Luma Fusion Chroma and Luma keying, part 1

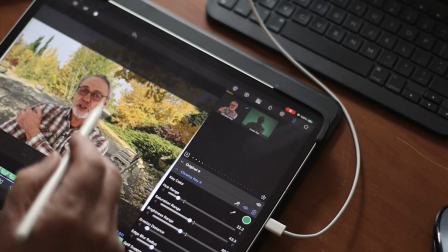So the brightness range, the main ones here are the erosion distance.
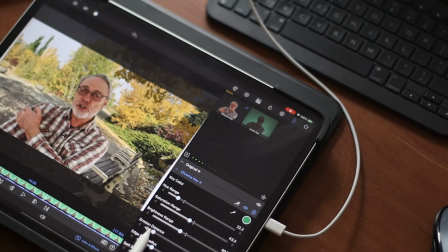Like I say, it'll pull the edge in, take the edge away. I mean, you can take it right away until you've got no hair left almost. So you want to make that till there's no green showing up anymore.
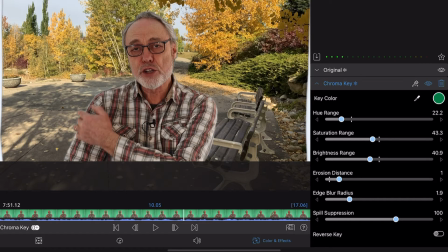And then the edge blur radius, which is a very handy one.
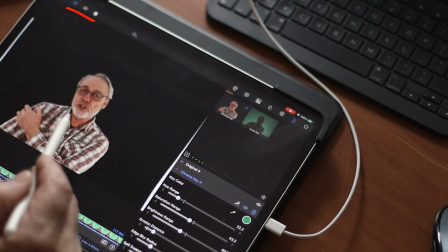Now you can use these ones up here to look at foreground only. And you can give it some more adjustments.
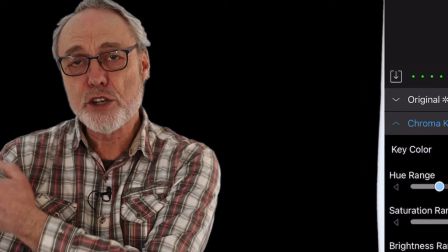You can see the edge blur on that one quite better. You don't want too much blur.
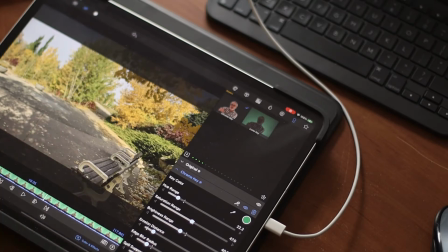Take that down a bit. This one here shows you the background only. Then this one here is really cool.
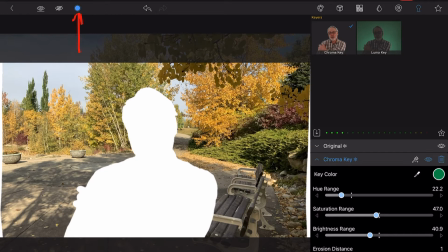It shows you the mask. And that's very helpful because you can just come at it from the opposite direction. And you can see how sharp your edges are.
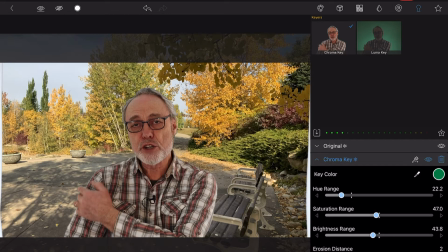Take it back to there. Now, the next thing I would do, looking at the light,
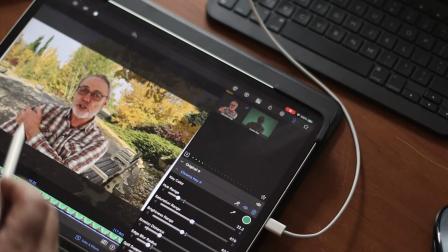obviously the subject is much darker than the background, so I would go back to the
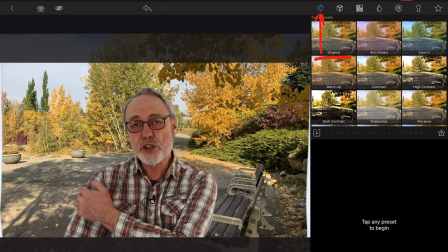background, which is just a still image, and take the light down,
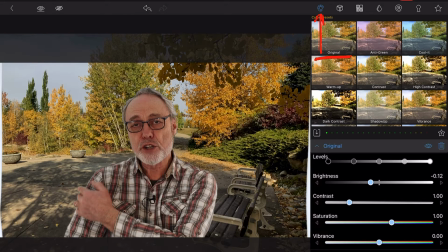take the brightness down a bit. And then the other thing that is a good idea, you don't always feel like doing it, but add a Gaussian blur.
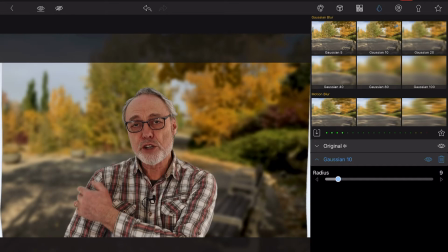Because the truth is, that looks a little more realistic. Maybe take that down so you can still see the colors going on there.
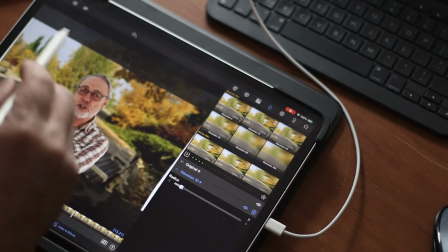And then we'll go into the subject
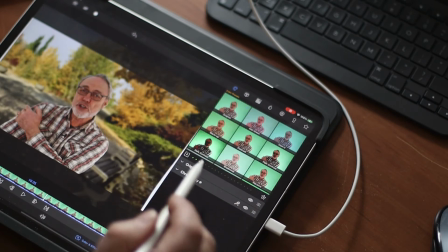and add some brightness to kind of take that up.
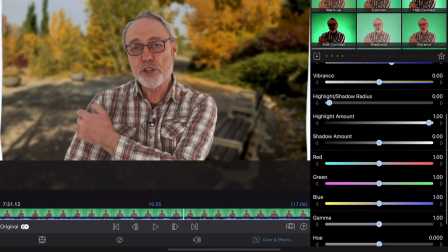And it looks, the guy looks a little pink there. So I usually go through these sliders. You can play with all of those. And contrast is always a good thing to try.
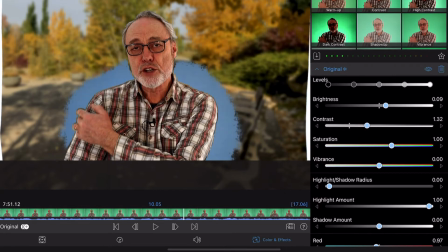See what it's doing. It'll bring back the background again if you're not careful. If you do that, you just go back into your key and adjust that out again. Saturation, sometimes it ends up with too much. This is a sunny day, so you're looking at yourself on a sunny day.
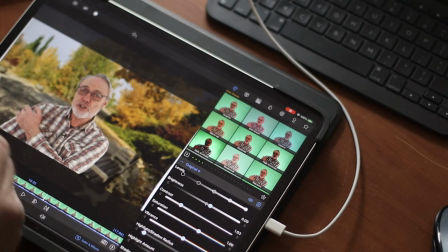And that's about it, except for one thing. You'll notice I've got these white edges along here.
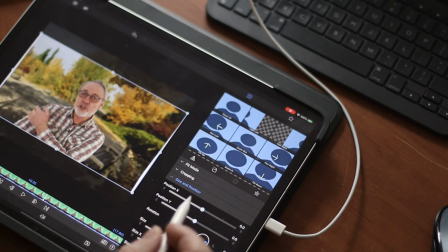And that's just because I'm going to go into cropping.
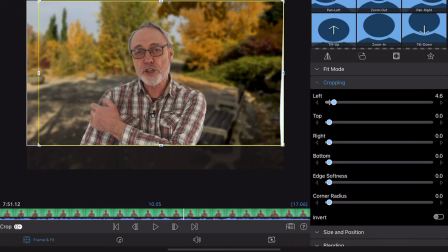Wasn't careful enough with my green screen, so I just crop that in. Just crop that edge in a bit.
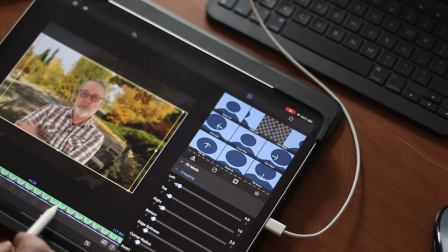The background shows up. You can always run your slider here to see what it's going to look like.
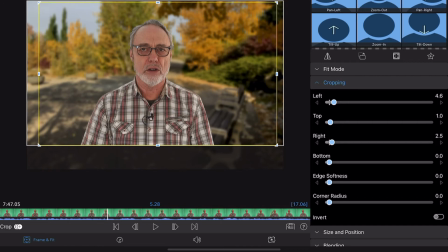All right, so that's fairly decent. If that's what you want, that's what you got.
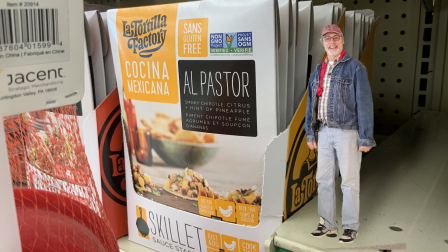Look what I found in the grocery store yesterday. It's the ingredients to an alpaster.
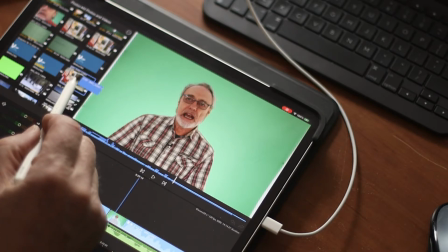So here's the process in a nutshell. So there's the still photo of the grocery store shelf,
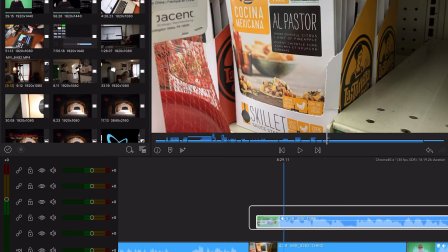and we add the clip of me standing in front of the green screen, and I had to do it tall, of course.
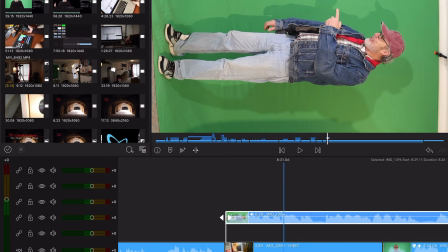And you notice the shadows on this one too, and this is where we'll see the power of 2.4 LumaFusion, because it really is easy to knock this out.
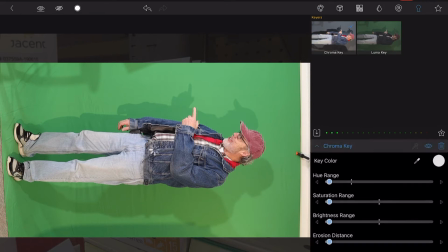So you run over here to the green key, we hit it, and it's pretty well already good.
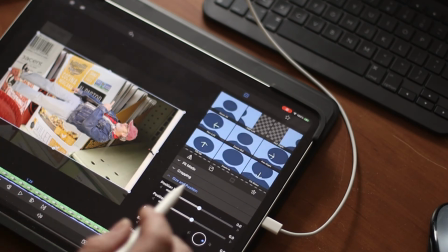All right, let's go back to the fit and frame.
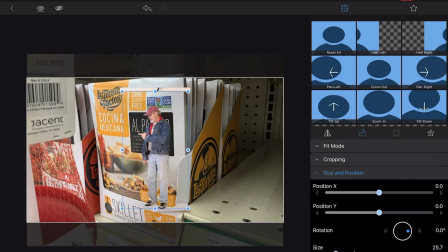Get this guy standing upright, get him down to about the right size, and stick him over here on the shelf.
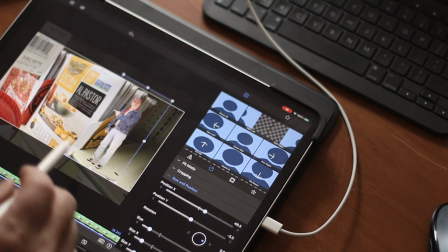But you'll notice that it's a little bit unnatural because there's no shadow.
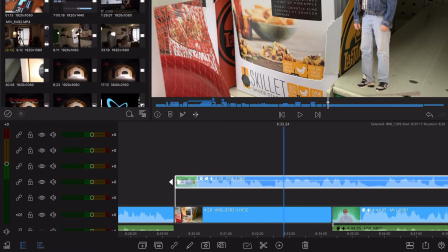Make another copy.
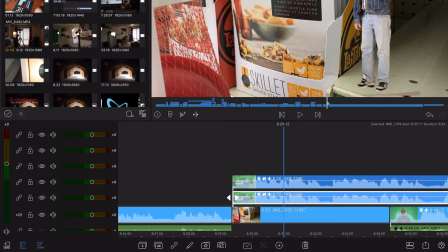Put it underneath, whatever. Just want the shadow one behind.